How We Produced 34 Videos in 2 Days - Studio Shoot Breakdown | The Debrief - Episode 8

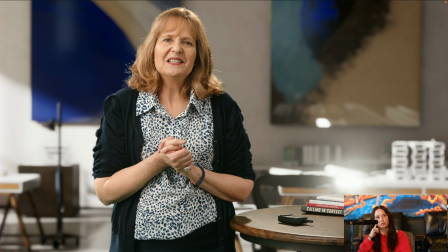744s
I love that hot spot too that got created on that, because it just feels like, oh yeah, that makes sense. There's just a big shiny thing that's happening there. Yeah. Can you kind of just drag through and show a couple of the other shots on this? So on all of these, it's essentially a wide, a tight, and a side, and then we're doing a punch. So this is a punch off of the wide. So those two shots are the same shot. And then there's a side shot that we have going there. And then... And that light on her shoulder. Yeah. Just, man. And then we would open on this shot. Oh, right. There's the wide. Sorry. Yeah, this is the super wide. This was our quote unquote establishing here. Look at the floor. Yeah. So cool. Yeah, and this floor had scratches in it in Unreal, and it even kind of fooled us a little bit for a second or two.
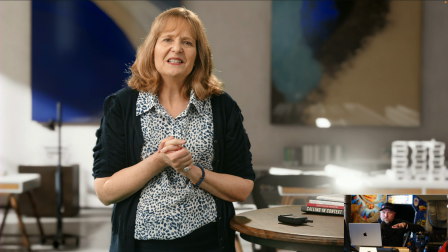794s
We were like, what? Oh, no, that's in the Unreal thing. One other cool part about this set, too, is what are the chairs called? Air-on chairs. Air-on chairs, and we have one here, right? So you were like, man, I need to go get that and put it in there and try and like tie the set together.
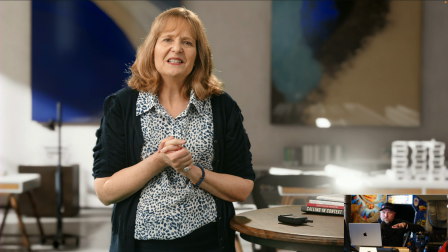808s
I know. Foreground and the background. Yeah, I think one thing we are missing right now is how do we bring in more physical objects to kind of be in the background, to transition between real and unreal. Yeah. That's still something we've got to kind of work through.
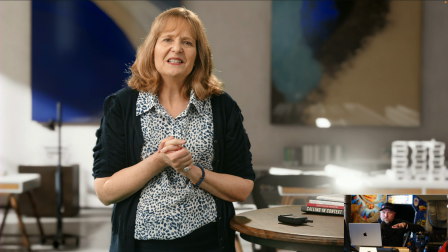822s
Yeah, like if people have... Go ahead. Well, I was going to say we had an idea of maybe we have a rolling whiteboard and bringing that into the back left corner and maybe like writing something on it. We thought of that idea, but we ended up not doing it. We thought about it.
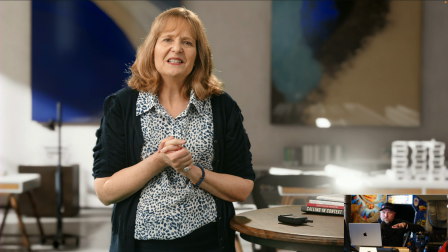839s
It was a fleeting thought. But incorporating like our real props into the background is something that I think we might do in the future. Yeah, what I was gonna say is all of you viewers out there who watch every single one of these, I believe did we talk about the school set where we use the basket?
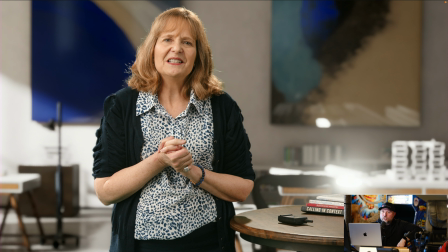858s
So we went and filmed plates at Signal Mountain Middle School in Andre's wife's classroom. And since we did it there, we had access to bring one of the baskets that was actually in the plate
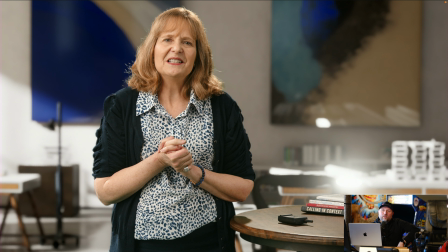872s
here and put it on the desk that the lady was sitting at to tie it together. Right. So you saw one on her desk and you saw one in the plate on the background. Right. Doing that concept. Like obviously we could take one of those with us and do that. But yeah, bringing more things that tie it together is super important. Yeah, I mean, it would have also been cool if we had a table.
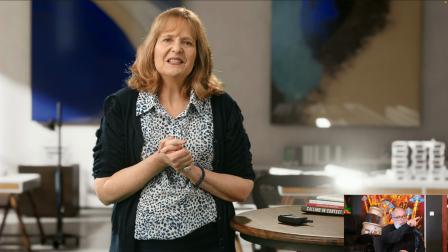891s
Like one of the things that I want as a takeaway is that sad table. We love that table. I mean, it still looks fine in there, but we've used that table so much. So it'd be nice if we have kind of a similar solution with the desk where we have these different tops that we could put on.
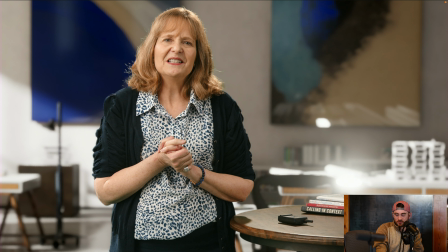906s
So we need some kind of solution where it's really easy for us to slap. Because if that was a white tabletop, I think it would really have looked a little more uniform. I mean, it still worked okay, but that would have been There's a way to do that. Modified. I think I could come up with something. Sure, totally. Just so many things that we can get done in a day. That wasn't one of them. Okay, so that was set number 1. Just pulling it back up real quick. Sorry, Jay, to distract you on that. But last thing I would say, I was having some trouble with some of the art behind her. It wasn't dark enough, so you can see a lot of those flyaways.
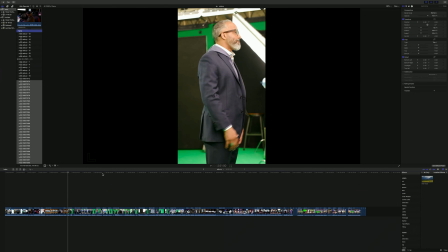938s
So the challenge with doing these rim light hair lights like this is that it accentuates all the flyaways. And those flyaways, when there's a bright background behind it, can get kind of,
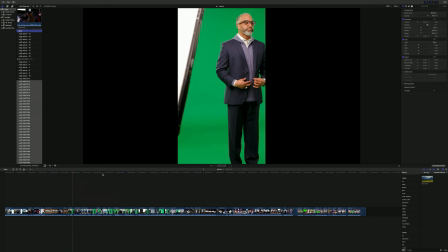950s
they can become very noticeable, and it starts really making it fake feeling. Where if we get some darker imagery behind it, it really helps sell that.
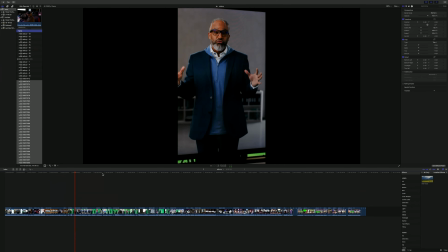959s
So we did have to kind of wiggle around. I think there was a second shot that we had to kind of push.
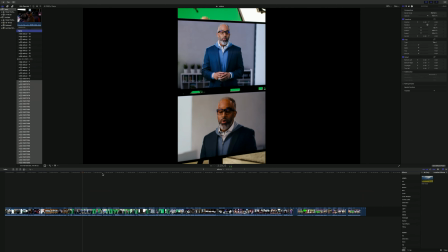964s
Morgan had to go and disconnect it from the tracker and kind of scooch it over so that it would have a little bit more of the painting behind it.
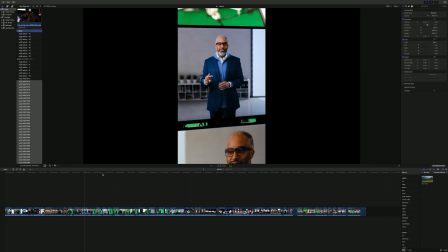970s
But the last thing I wanted to say about this set specifically, the other thing that made this work really well is she's wearing navy,
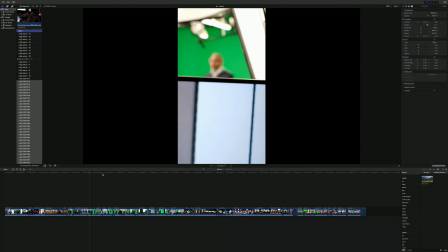979s
white, she's brown, red lips.
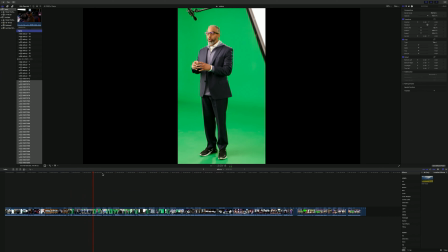983s
There's a little red on the book. And so all those things together made a really nice, cohesive color palette. Yes.